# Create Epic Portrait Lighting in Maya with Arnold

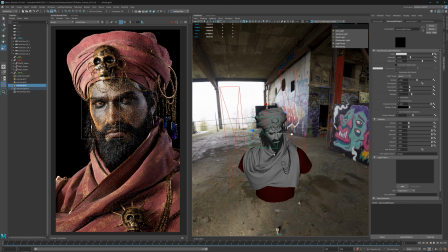[8:03]
and yeah i mean that's how i made my setup for
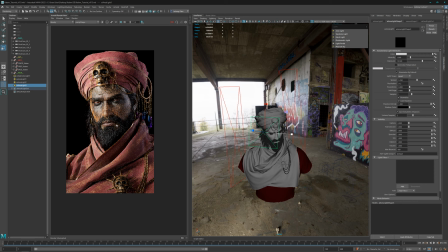[8:09]
for the light setup which isn't that effect
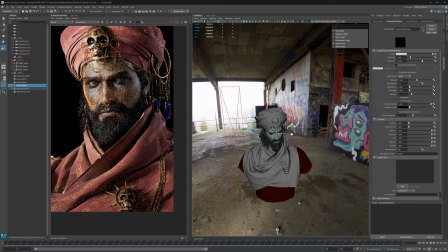[8:14]
um or not that contrasting let's say it that way so you can see the details on on the complete model
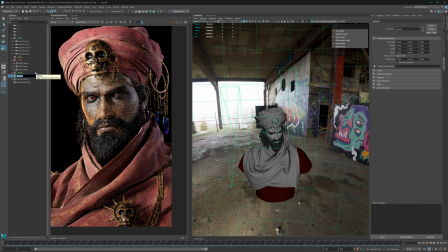[8:23]
but i also made a second second light setup so we can group that and let's call this one
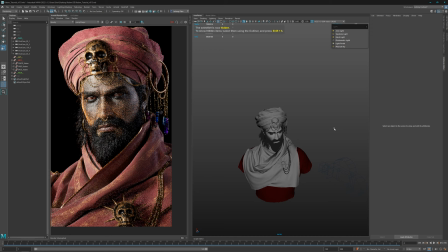[8:32]
yeah let's call it full and with ctrl h we can add it
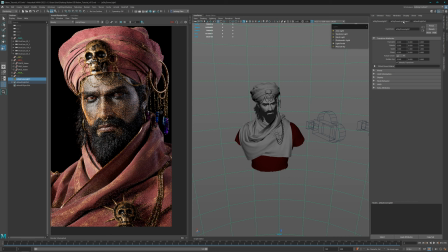[8:37]
all right let's introduce a new skydom light here and
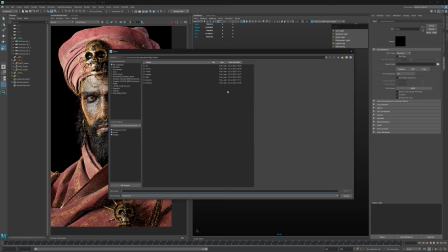[8:42]
here as well we want to insert texture grab it hdrs and here
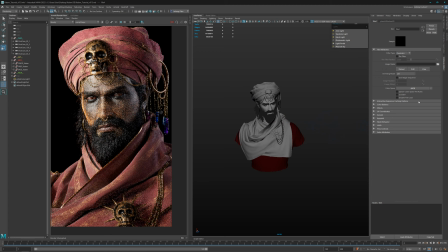[8:50]
I used from the meshman pack I think yeah just one of the tex file let's open it and
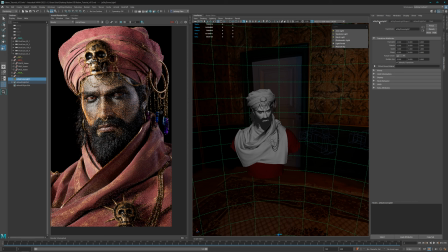[8:58]
here as well seen linear rec 709 srgb okay we need to rotate a bit this was something like I think this was a minus degree so
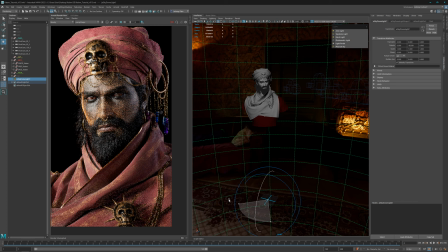[9:14]
minus under to minus 90 when I'm not wrong yeah and crank it up a bit into intensity let's go for 1.7 or so and now let's have a look
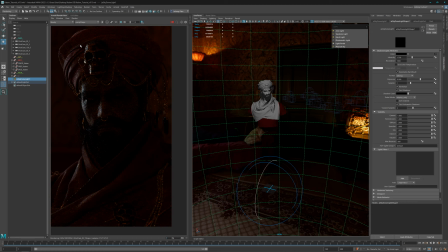[9:34]
yeah you can see i use it just a bit to to have a global global filling or fill light just to have everywhere a bit of a flight stuff
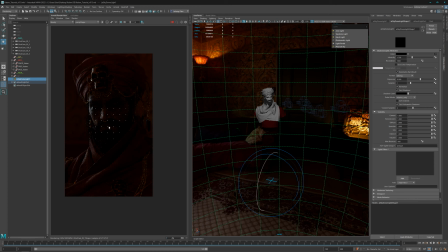[9:44]
going on here just to fill it a bit but i can show you later why i use here the hdr so let's introduce here
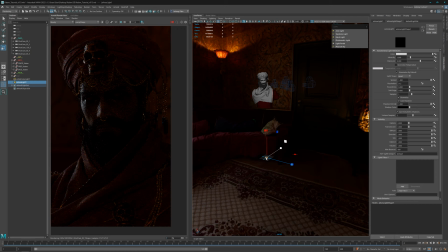[9:54]
a new area light scale it up again and we want to have a warmer tone let's go here for or no this one this one is nice the colder one so let's go here for
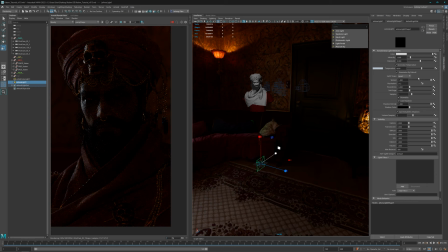[10:11]
8600 and we want to have to spread pretty narrow and exposure is something about 11 when I'm not wrong okay
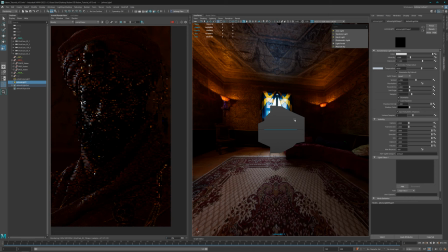[10:29]
the old function here look through select that and
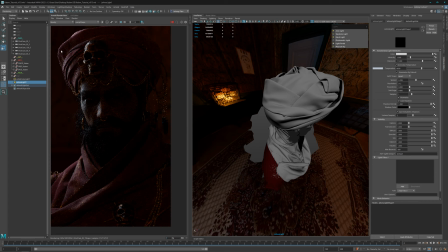[10:36]
let's check this out so now i'm supporting a bit the hdr which which is coming here so it makes it also a bit more interesting so because i have on the right side the strong
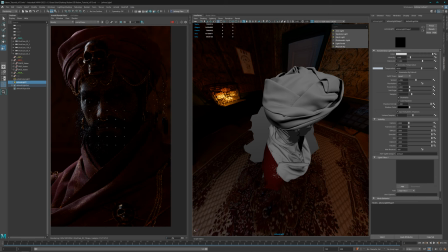[10:48]
narrowed area lines but i also want on the other side a bit of tension so it gives a bit of contrast here and
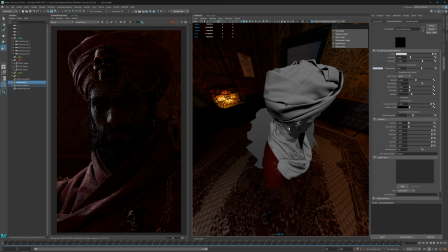[10:56]
it doesn't make the the whole image boring i'm pretty happy with that angle here just supporting a bit here the silhouette yeah let's let's leave it as it is
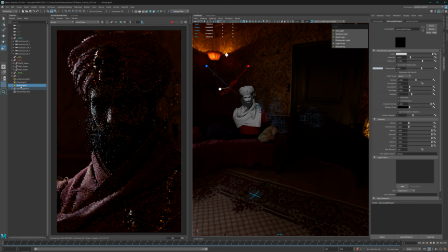[11:12]
perspective back here and now we want to warm as well so let's Let's go here for a bit stronger one, say 12, and yeah,
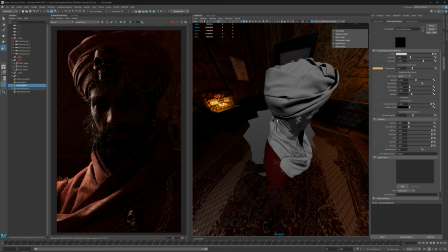[11:32]
let's go here, more warm, perspective, oh no, no,
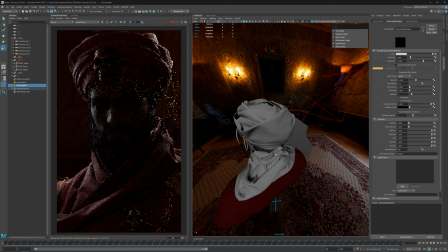[11:43]
let's use here just the white color.
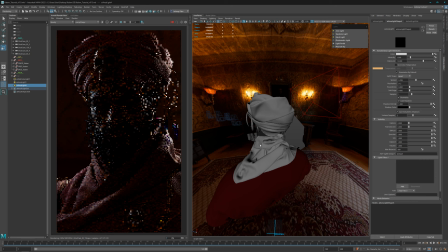[11:50]
i think this will kick in kick in here silhouette a bit better yeah look i just want here the outer part something